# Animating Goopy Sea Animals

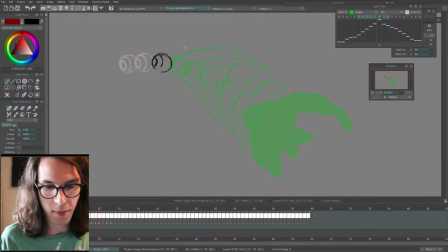And I like to scrub. You notice I'm going back and forth on the frames. Just kind of helps you see, helps you compare the previous frame to the current frame. And then just check the animation real quick.
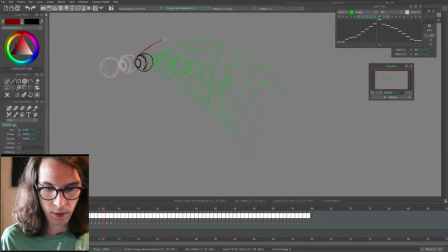This is a pretty flat fish, but its body's gonna start turning as it gets closer to the
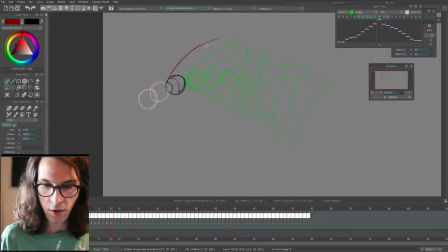curve here. So right as it gets down to here,
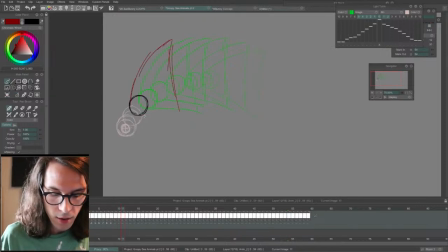we're gonna have them changing perspective a little bit. This triangle shape is starting to get narrower.
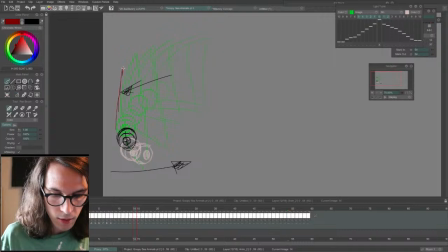It might be kind of growing a little too much, but we'll see.
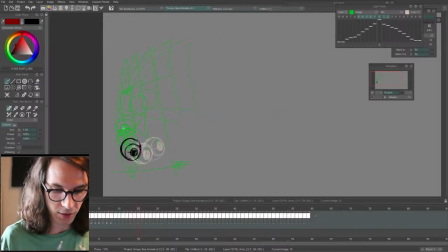These are goopy creatures, so it's okay if they're a little bit extra squashy and stretchy than would be seen in reality. And as you can see, the eye is going this way, but because of follow through and overlapping action,
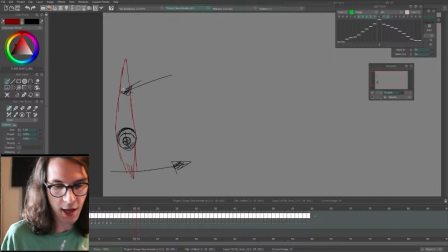the momentum of the fin will continue in the opposite direction before it catches up to the rest of the body. You never want everything moving and changing at the same time.
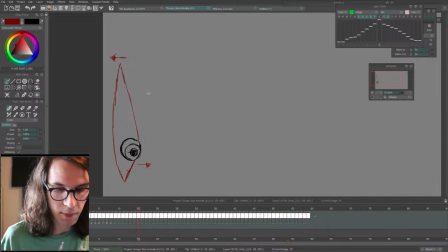Adding differences in the timing and spacing of different parts of a body, it creates texture and realism, or a more dynamic look.
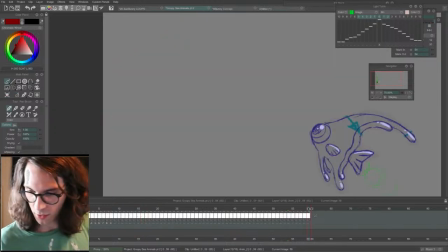But I am awfully close to the edge here. I have to be really careful about hitting this corner. I might adjust that later.
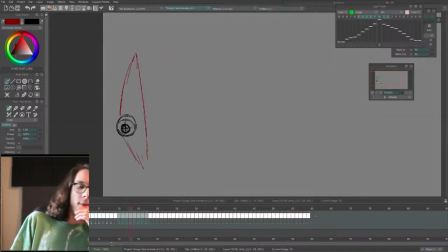But I guess this looks okay. We'll hold them there for a little bit.
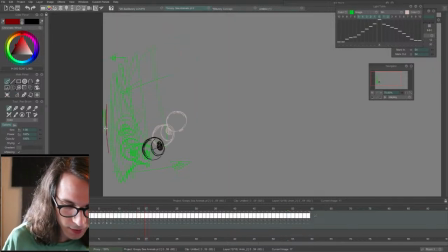We'll get a little bit closer to the edge without touching the corner. And the body is, the base of the body connected to the eyes going forward.
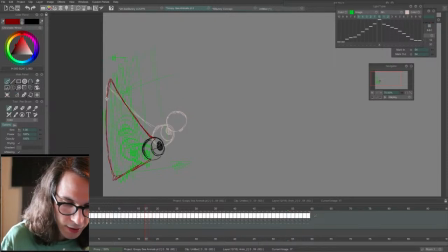Fins keep going back. Now the fins are going to start catching up to the eyeball. And this is dragging behind. Overlap, follow through, and drag. They're all
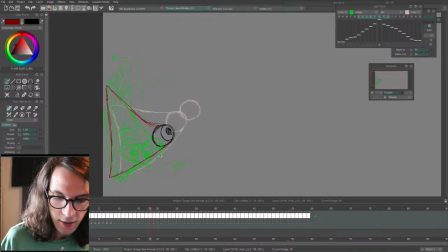interconnected. They show different aspects of a similar concept. And then secondary action can often be a part of that as well.
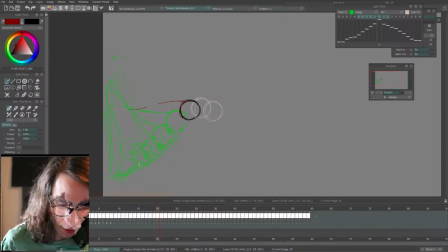But the overlapping and follow through is more about, well, as you can see, all these frames overlapping.
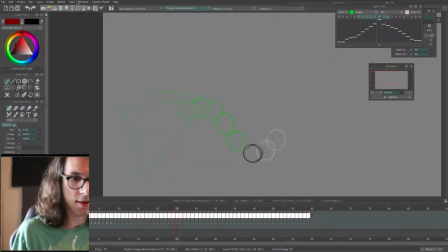Let's see what we got so far. Okay, I'm gonna save this so not a sad sack like it was last time.
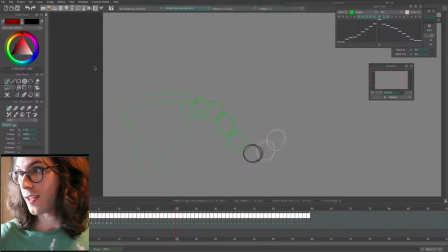And check the chat. Anyone say anything? Kid Pin talking about TV Paint being too expensive to upgrade.
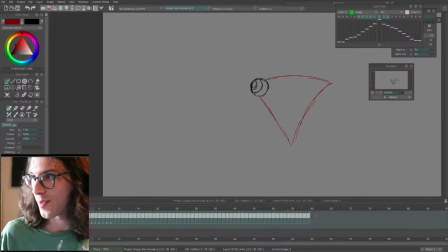Yes, I agree. And looking great.